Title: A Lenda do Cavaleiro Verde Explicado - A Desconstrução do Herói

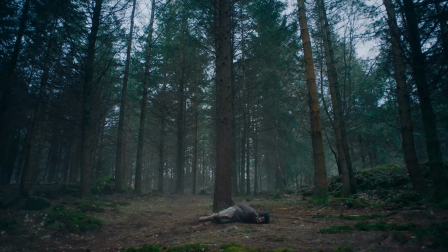Já no filme, o Garon fracassa o tempo todo Então a cada desafio ele fica mais vulnerável,
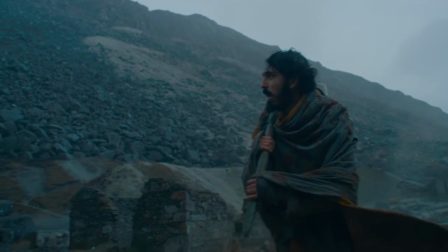mais frágil E mais apegado a esse ego que a noção de cavaleirismo traz E a gente vê não só as consequências pessoais, internas, dessa busca pelo cavaleirismo Mas também como isso afeta o reino todo Já que todas aquelas conquistas
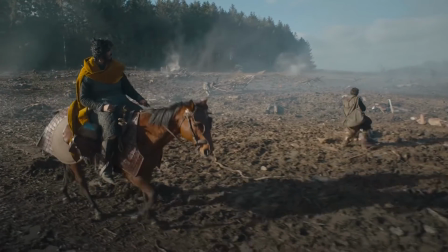heróicas que renderam histórias para os cavaleiros Deixaram para trás um mundo completamente devastado pela guerra Mas enfim, o fracasso do Garon se dá em pequenas atitudes ao longo dessa jornada que poderiam até passar despercebidas por serem muito sutis afinal não são fracassos físicos,
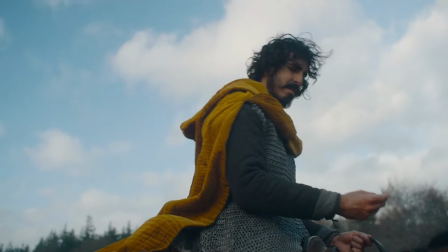mas fracassos morais Ou seja, ele falha no teste da generosidade quando se recusa a dar mais dinheiro para o garoto que indica o caminho para ele e
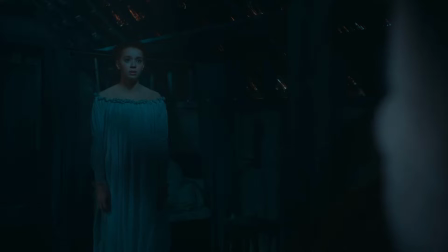que depois rouba ele na estrada e deixa ele amarrado para morrer Ele falha na cortesia quando pergunta para o fantasma da Santa Winifred
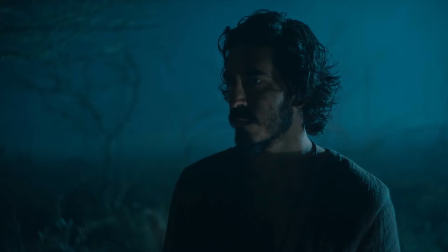se ele vai ganhar algo em troca da sua ajuda para recuperar a cabeça dela no lago o que provoca até aquele momento onde ela não sabe nem se foi ele
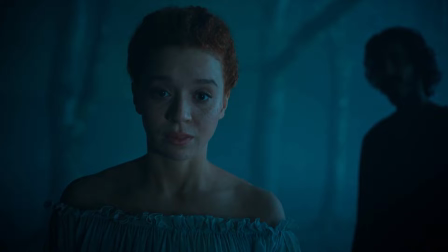o cavaleiro que tinha violentado ela mostrando o quão próximo o Garwin está do
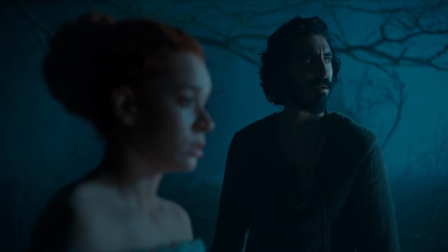caráter condenável desses homens que se escondem debaixo dessa honra do cavaleirismo
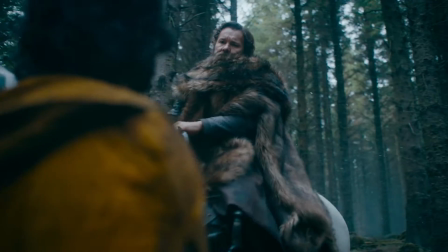Com a Senhora do Castelo ele falha no teste da castidade e depois com o Lorde falha no teste da amizade por não devolver o presente que tinha recebido
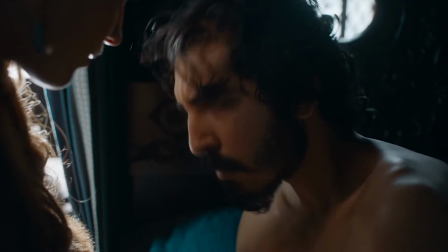aquela cinta mágica de proteção e nem contar o seu envolvimento com a esposa do lord
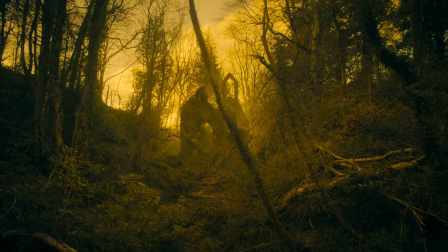Até que ele chega na capela e aparentemente falha no teste da religiosidade não tendo coragem de se colocar à disposição do golpe do cavaleiro verde Ou seja,
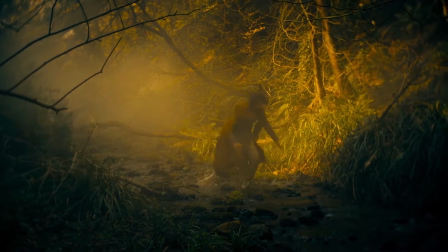ele não se sacrifica como um bom devoto, um bom religioso Nesse momento o filme escancara a covardia do Garwin e eu vou aproveitar para ressaltar como o filme usa o amarelo para simbolizar isso Durante a cena toda,
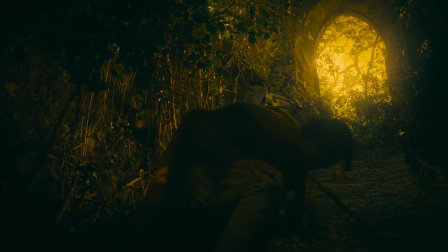a luz que banha a capela é de um amarelo intenso e artificial que combina perfeitamente com a atitude do Sir Garwin quando ele amarela perante o Cavaleiro Verde Aliás,
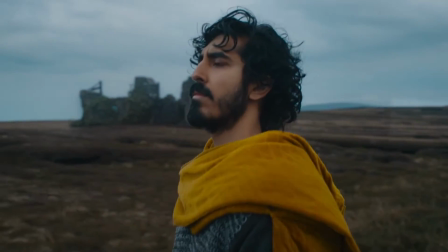não é por acaso que a própria cor da capa do Garwin é amarelo então, assim, por mais que ele tente manter uma pose de corajoso,
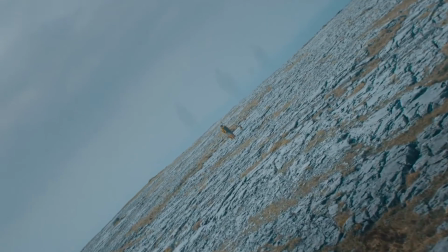o próprio filme parece debochar disso Toda essa jornada do protagonista vai no sentido oposto ao empoderamento masculino que a jornada do herói costuma trazer Aqui o filme parece humilhar completamente o personagem e mostrar que, assim, nem ele mesmo entende por que ele busca tanto esse cavaleirismo, já que o resultado disso é simplesmente o ego, a violência, a destruição. Então o David Lawrence constrói a jornada do herói para justamente criticar essa masculinidade tóxica e para isso ele usa um outro elemento importantíssimo que é o tempo.
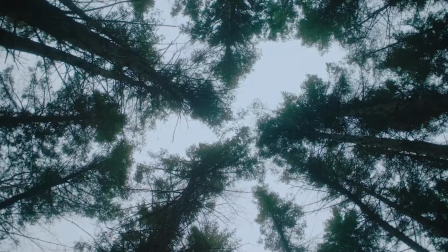A lenda do Cavaleiro Verde é também uma grande reflexão sobre a inevitabilidade do tempo O quanto tempo passa, mesmo que lentamente, a gente não pode fazer nada para evitar o seu desfecho E para ilustrar isso aqui, o diretor usa a natureza como essa força completamente incontrolável O próprio Cavaleiro Verde é exatamente isso, né?
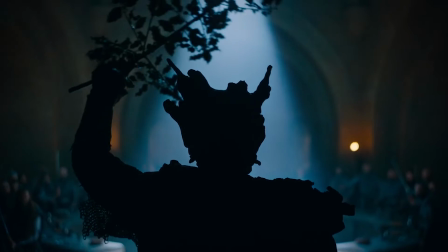Ele é essa entidade completamente vinculada às árvores milenares todo enrugado pela passagem do tempo e aguardando pacientemente a chegada do homem ao seu destino final Mesmo a cena dos gigantes parece simbolizar isso,
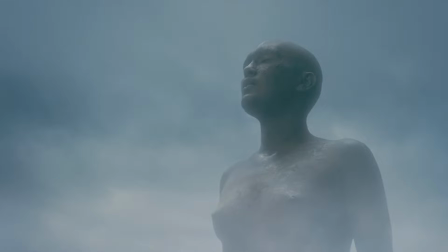a natureza como algo elemental eternamente em movimento e com uma linguagem que a gente nunca vai conseguir compreender totalmente E
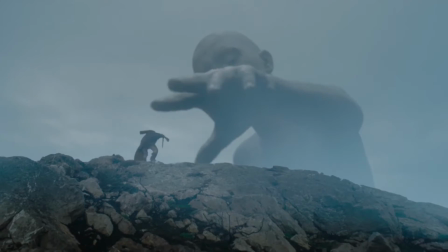quando essa força enigmática estende a mão para tocar a humanidade a gente recua, porque ninguém está completamente preparado para enfrentar o desconhecido Mas o David Lowery trabalha esse conceito do tempo de outras formas que também são bem interessantes, principalmente do ponto de vista cinematográfico.
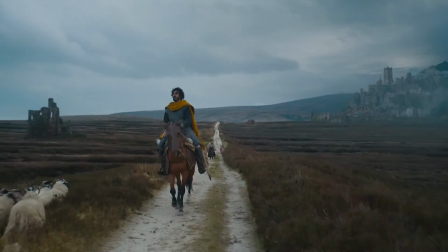Primeiro que ele adora planos longos ou mesmo sequências inteiras ali onde o tempo passa super devagar, sem interferência da música ou diálogos. São simplesmente espaços vazios dentro da narrativa que, assim, permitem que a gente entre num estado quase meditativo.
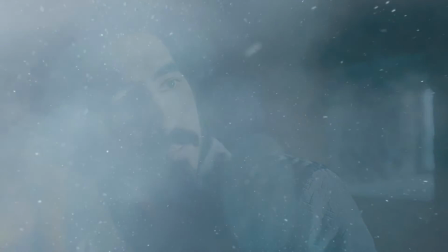E essa é exatamente a intenção do diretor, já que ele diz que faz isso para que você se ausente do que está vendo E aí pense em coisas completamente aleatórias e depois traga um pouco disso de volta para o filme Mas tem momentos também onde o plano demorado tem um propósito mais específico E o melhor exemplo para mim é nesse trecho aqui
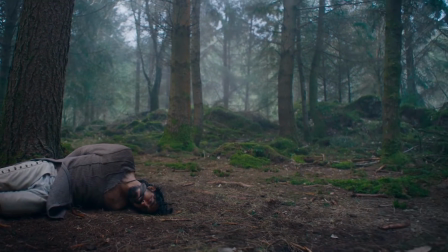Nessa cena o Garwin acabou de ser saqueado pelos ladrões da estrada Que deixam ele amarrado numa árvore E aí a câmera
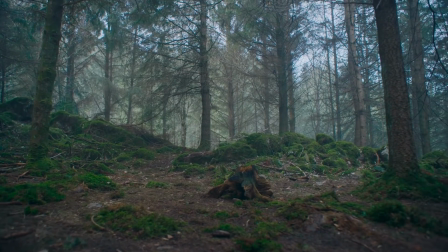lentamente começa a girar no sentido horário Como se o diretor estivesse mexendo os ponteiros de um relógio para avançar o tempo Repara principalmente no design de som aqui Onde os elementos sonoros dão pistas do que a gente vai ver antes mesmo da imagem chegar
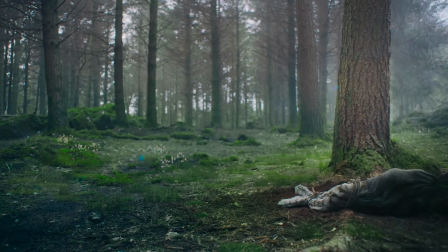E quando ela chega, está ali o esqueleto do Garwin De um jeito que não é nem uma surpresa, né?
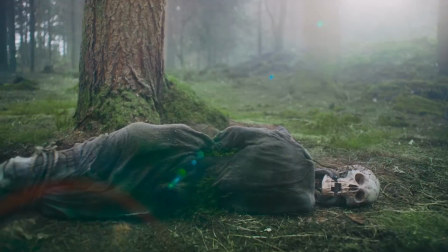É o que a gente já estava esperando Mas aí o diretor volta a câmera no sentido anti-horário e a gente retoma o momento presente, quando o Garwin ainda estava vivo. Com esse plano sequência, o David Laurie dá uma primeira pincelada nesse conceito da inevitabilidade da morte. E ele está falando isso tanto para a gente que está assistindo, quanto para o personagem,
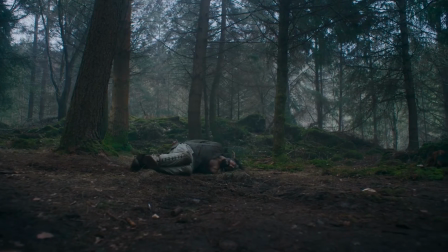já que é só quando ele contempla esse desfecho inevitável que ele decide tomar uma atitude e se esforçar para sair dali. Mas o Garwin ainda não compreendeu a mensagem completa, que seria o quanto o desfecho inevitável da morte torna fútil a busca dele pelo cavaleirismo.
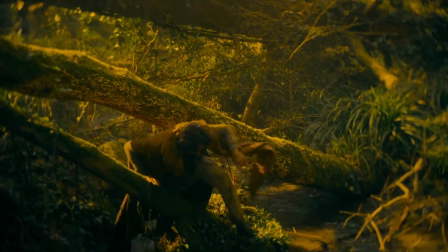E ele vai entender isso só lá no final, depois de ele amarelar perante o Cavaleiro Verde. E aqui eu trago um outro elemento simbólico que tem uma importância para isso tudo.
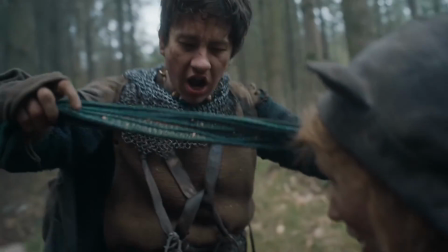A cinta mágica de proteção que ele ganha da mãe e aí depois perde e recupera quando a Senhora do Castelo dá de presente para ele. O filme não deixa isso verbalmente explícito,
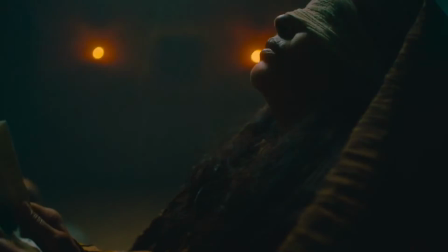mas dá para entender que foi a mãe dele quem orquestrou esse desafio todo Talvez como uma forma de forçar ele a largar aquela vida boêmia e se tornar um cavaleiro Mas ela também garante um jeito de ele trapacear o desafio,
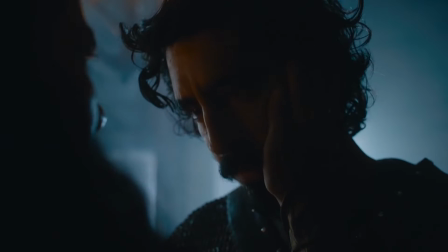dando de presente aquela cinta mágica que justamente protegeria ele do perigo Então, nesse sentido, a cinta simboliza a incapacidade do Garwin de enfrentar a morte de peito aberto e o apego que ele tem à vida terrena Ela é como se fosse um cobertor de segurança que impede ele de ser verdadeiramente corajoso E
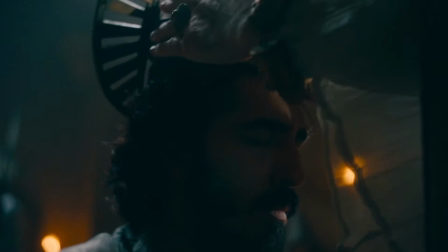assim, quando ele amarela e foge do desafio, a gente acompanha o resto da vida dele se desmoronar Justamente porque o
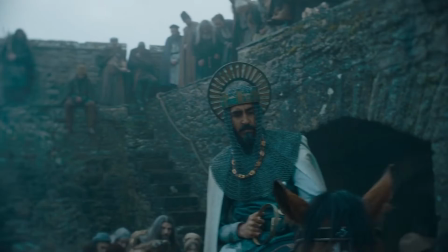cavaleirismo do Garwin é falso A honra dele foi construída com base na covardia,
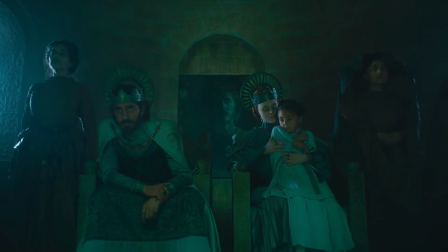na trapaça e na mentira Aliás, que sequência maravilhosa essa da vida dele passando sem diálogo nenhum só com imagens e a trilha fenomenal do Daniel Hart, cara.
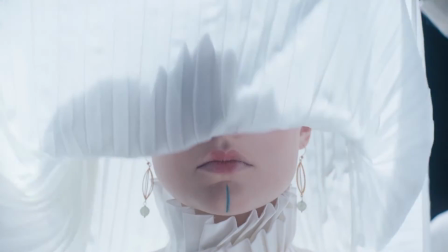É cinema raiz puro.
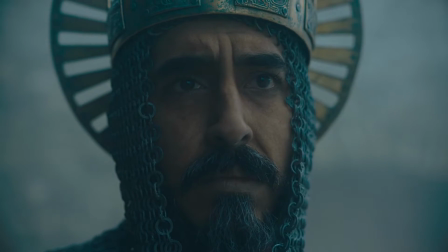Mas voltando, a cinta mágica é uma forma de a humanidade tentar controlar algo que não pode ser controlado, ou seja, a morte.
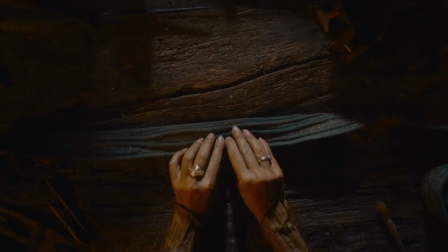E não é à toa que ela tem esse aspecto de casca de árvore, né? Esse aspecto orgânico, já que a natureza simboliza justamente a inevitabilidade da morte.